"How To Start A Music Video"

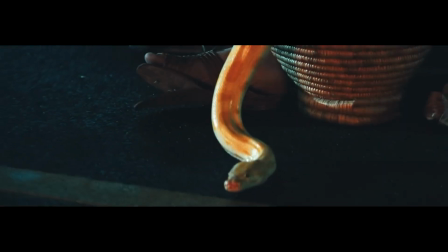[4:10] Hendrix. I promise you, swear, I swear. Let's admit it.
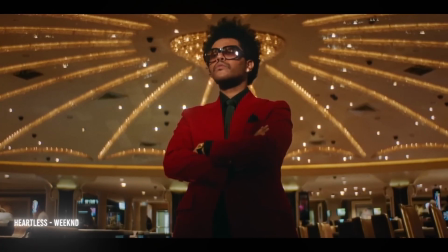[4:17] Yo, Percocet.
The song intro usually lacks the continuity editing that you see in the pre-song intro, showcasing more of a montage of events.
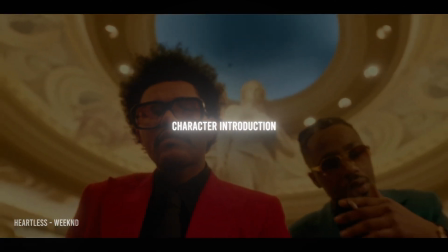[4:26]
Introductory B-roll of the main character and feature artists are usually cut in here,
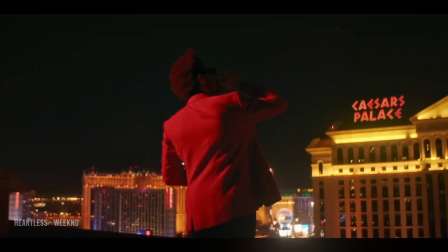[4:30]
and any other important narrative cutaways that could help set the correct tone and also the color scheme of the video.
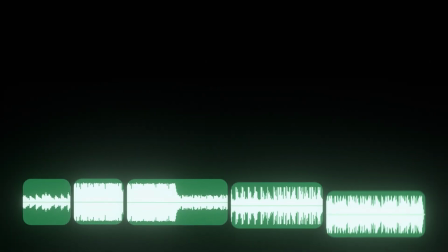[4:36]
Alright guys, now the first verse of the song finally starts,
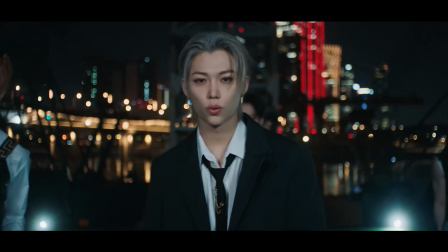[4:39]
and immediately you know that the viewer is anticipating that first performance shot, meaning the first shot that the artist is actually singing the lyrics.
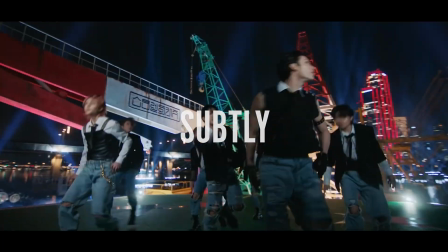[4:47]
In my opinion, it's essential that that shot is introduced subtly, to ensure the viewer's continued suspension of disbelief in the legitimacy in
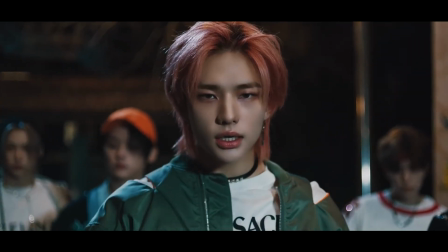[4:56]
this weird meshing of narrative and song that a music video always consists of.
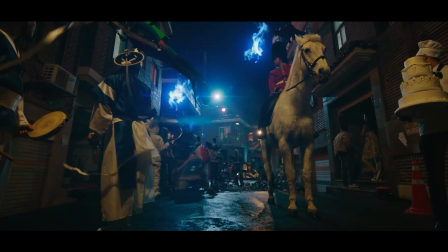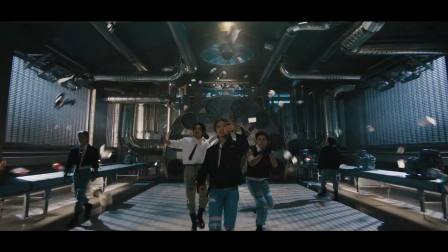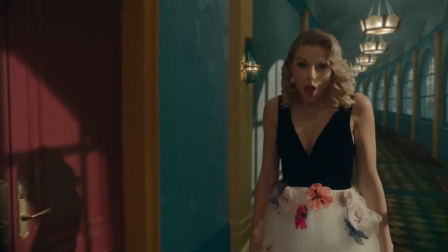[5:14]
Now if this is done incorrectly, the video can appear very fake and cheesy, as it did in Taylor Swift's Me video or Rebecca Black's Friday video.
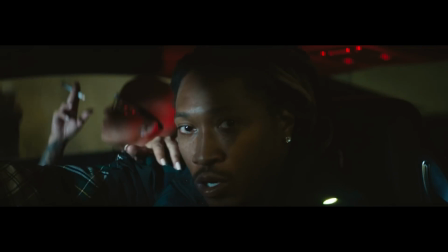[5:23]
A few ways to avoid a jarring first performance shot could be through a J-cut,
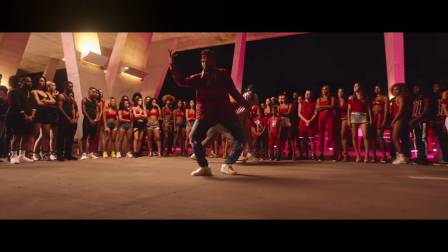[5:27]
where the shot is actually heard before it's seen, through a fade-in, or even through a simple push-in.
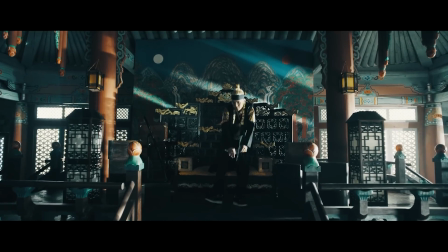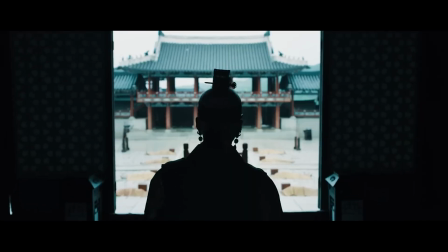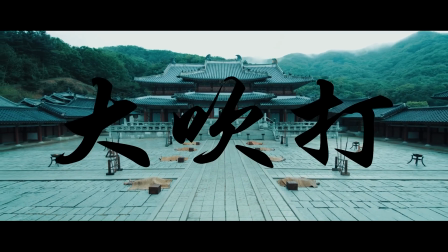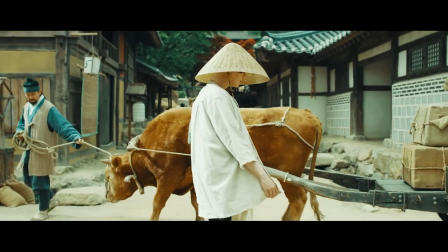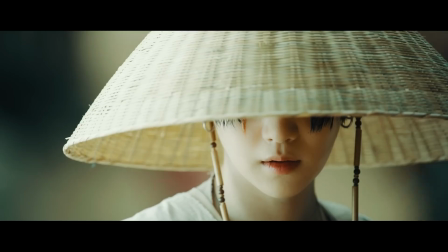[6:02] Yeah.
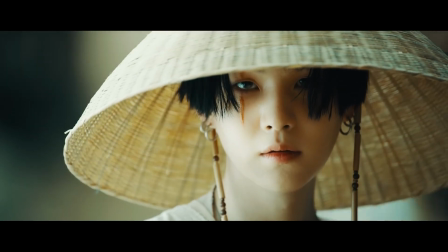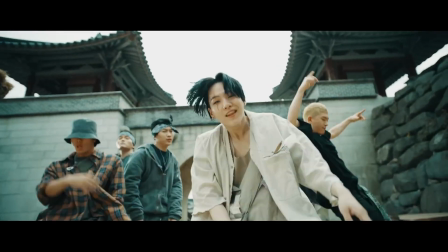Now guys, it's time to start teasing in that second line wide establishing shot,
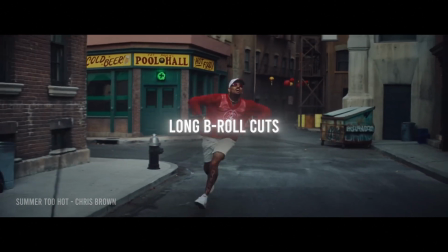[6:21]
starting off with shorter performance cuts and then longer B-roll cuts. And then at that beat drop, at the beginning of that second line, or somewhere around there, it kind of depends on the song,
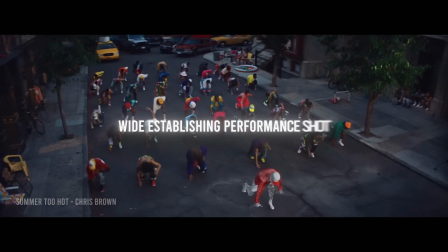[6:30]
we're then going to test out a nice wide establishing performance shot to bring the viewer in.
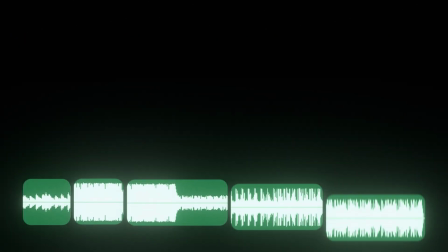[6:35]
This is what I call the second line establishing shot, or maybe the second line establishing performance shot. Now again, there's no really real way to start a music video, but using this rubric is a really good way to start, in my opinion. But hey, you might say, what if the song that you're using in this music video starts off at the chorus?
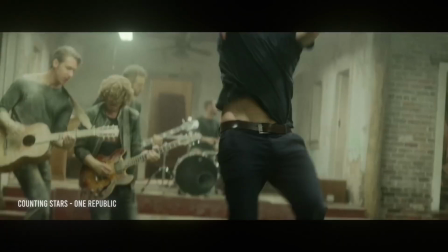[6:52]
Well, then you just cut the video as if the chorus was the first verse, suddenly then transitioning to that first performance shot, and then so on. Alright guys, before this section ends, I want to do a slight critique on one of my older music videos.
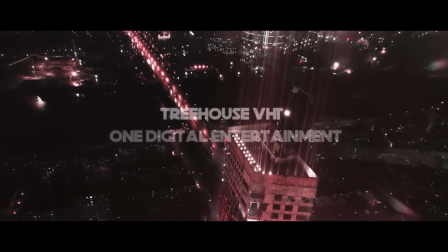[7:03]
I directed this video quite a few years ago back home in Los Angeles. Right off the bat, I know I didn't actually shoot and edit any type of pre-song intro.
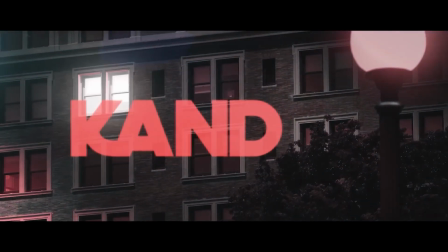[7:11]
If I had done that, it probably would have made this video better. The actual song intro I think was done pretty well.
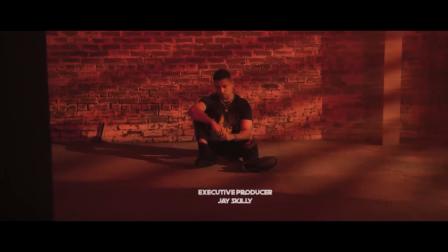[7:16]
It basically kind of gives context for the story. The story was a sad love story about a breakup.
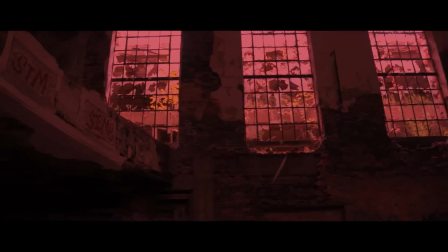[7:21]
I added a lot of dark, moody aerial shots in a city during a thunderstorm,
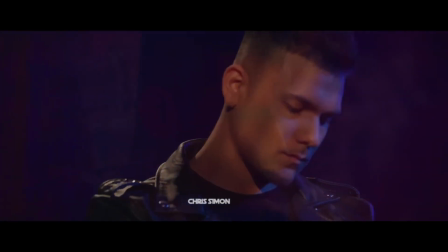[7:26]
and the main artist, my friend Mickey, was just sitting alone, kind of sitting by himself on a brick wall.
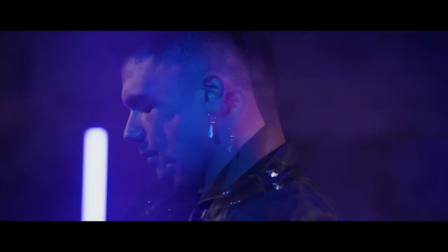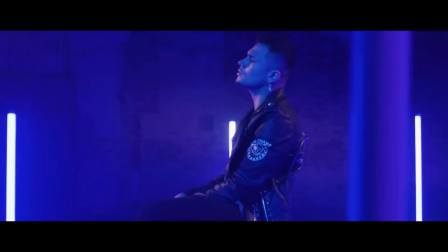[7:41]
Then verse 1 starts and you begin to see the performance reveal. I tried to make the reveal subtle by pulling out a little bit with the camera.
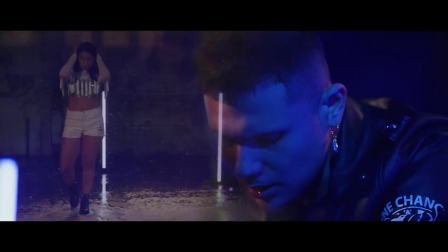[7:48]
One thing I really didn't do in this video is I didn't really do any performance teasing. Another thing I remember kicking myself about is that I didn't shoot enough B-roll for this video.
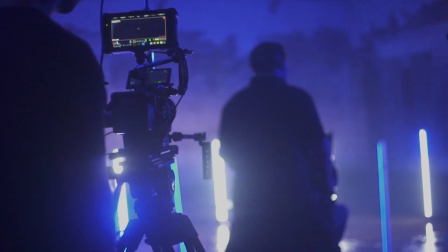[7:55]
So in the ideal world, I would have been able to have teased this performance out a little bit more in the beginning by having shorter performance shots and longer B-roll shots.
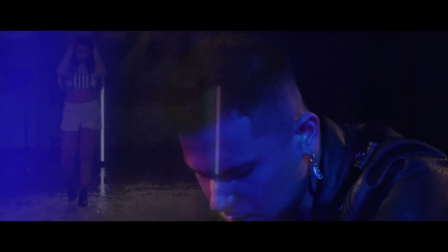[8:04]
That unfortunately was just not the case here. Alright, and now we hit that second line establishing shot, perfectly right at that beat drop.
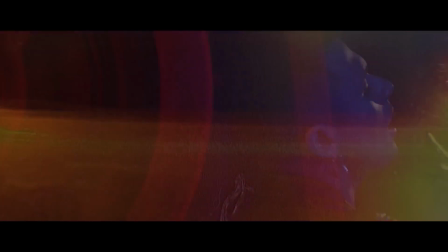[8:10]
I'm not even sure why this conceptually even works, but I feel like a wide establishing shot right there,
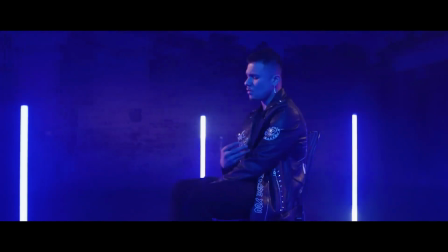[8:15]
it just always serves as an engaging anchor to allow the rest of the video to continue.